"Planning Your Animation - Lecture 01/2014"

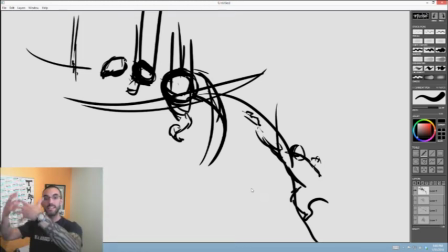(31:52)
like when when kong grabs the tail and yanks he has to be completely like like like totally i don't know how to explain it but maxed out um and and he just misses her and if he he and and here's the reason why if he didn't max out then it would almost look
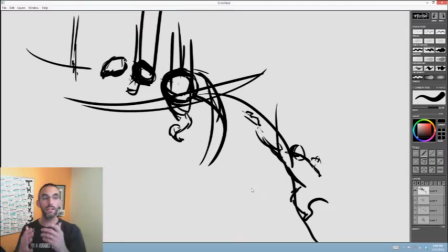(32:11)
like you know if he tried a little harder he still would have gotten her so it needed to look like kong yanking on his tail like brought him stopped him but stopped him stopped him at the maximum limit of where like he could stop okay and then with kong it needed to feel
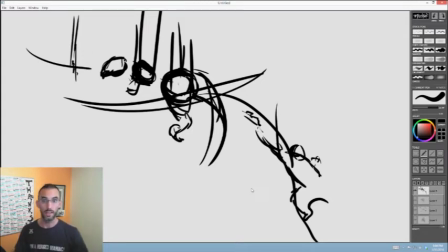(32:27)
like the dynamic was all in so it wasn't just that he was reaching and was grabbing onto the tail and like had the strength to pull it needed to look like he was latching on and his entire
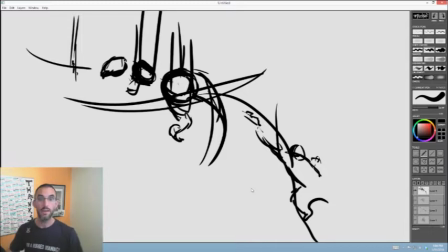(32:43)
weight he was like throwing everything into it meaning like if he slipped and let go he'd fall to his death if he didn't if he um was trying to um you know if he didn't jump high enough and have enough downward momentum then it wouldn't yank the the t-rex far enough so he as well needed
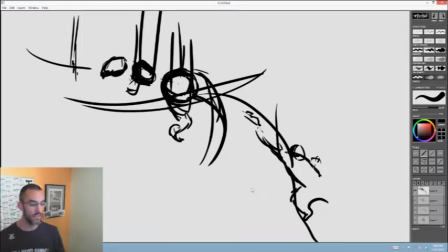(33:03)
to feel like maximum so that was kind of the dynamic that I was going for and it was just missing so I got this great advice to break down the character okay so
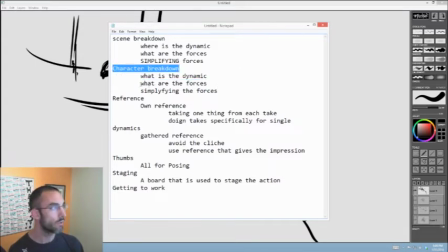(33:21)
what are the forces so in in character breakdown what are the forces and simplify the forces that That's what I was told to do.
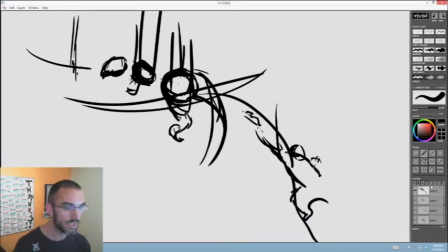(33:30)
So check this out. How do I change the opacity? Can I change opacity? Oh, there we go.
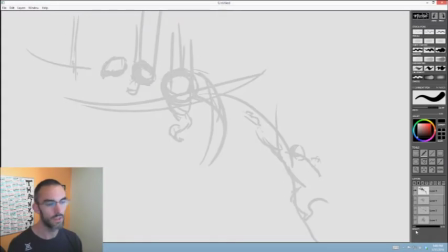(33:39)
Cool. This program's amazing. Okay. So what I realized was I got to stop looking for the rigs to kind of like tell me what's going on. I just need to do it. So I realized that the tail is not stretchy at all. the
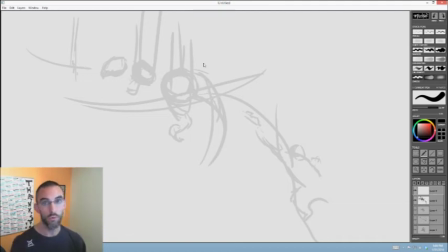(33:59)
tail is essentially a rope okay a rope has a tiny little bit of give but not really all that much okay and all that i should be concerned with is the weight in his in his hips and how it's connected to
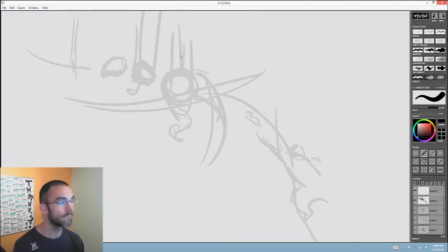(34:16)
how it's um sort of um relating to these vines okay so i said the the vines are ropes as well. So I drew this little rope, and then I said, what are his hips?
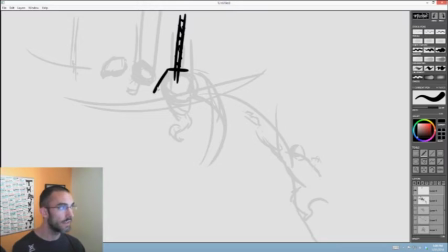(34:35)
His hips at rest is like a thousand kilogram weight. One thousand kilograms. Okay? His tail at rest is like a meaty rope, but it's a rope nonetheless,
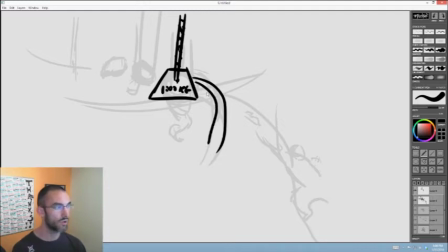(34:52)
because what I'm trying to do is I'm trying to take into consideration the stretchability of it. Let me try this again. There we go. Okay, so here's another rope.
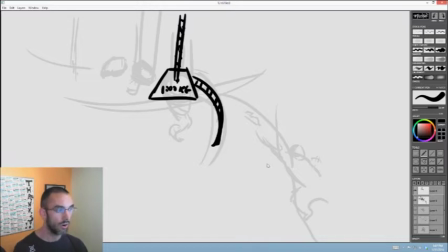(35:11)
And Kong, what is Kong? Kong has arms, and what these arms are, here's his body. Here's his weight. Here's his 1,000-kilogram weight, right? 1,000 kilograms, right?
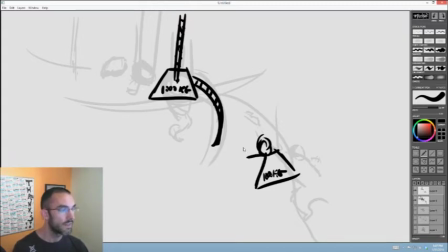(35:27)
He's got these two fulcrums, okay? So I just put a little gear like this. I said to myself, okay, what's now going to happen? Okay, when he grabs on, this is what's going to happen.
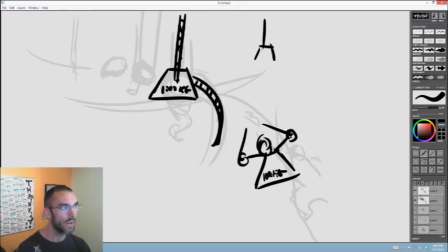(35:46)
We have our rope. We have our weight pointed this way, all right? I'm going to put a line across this.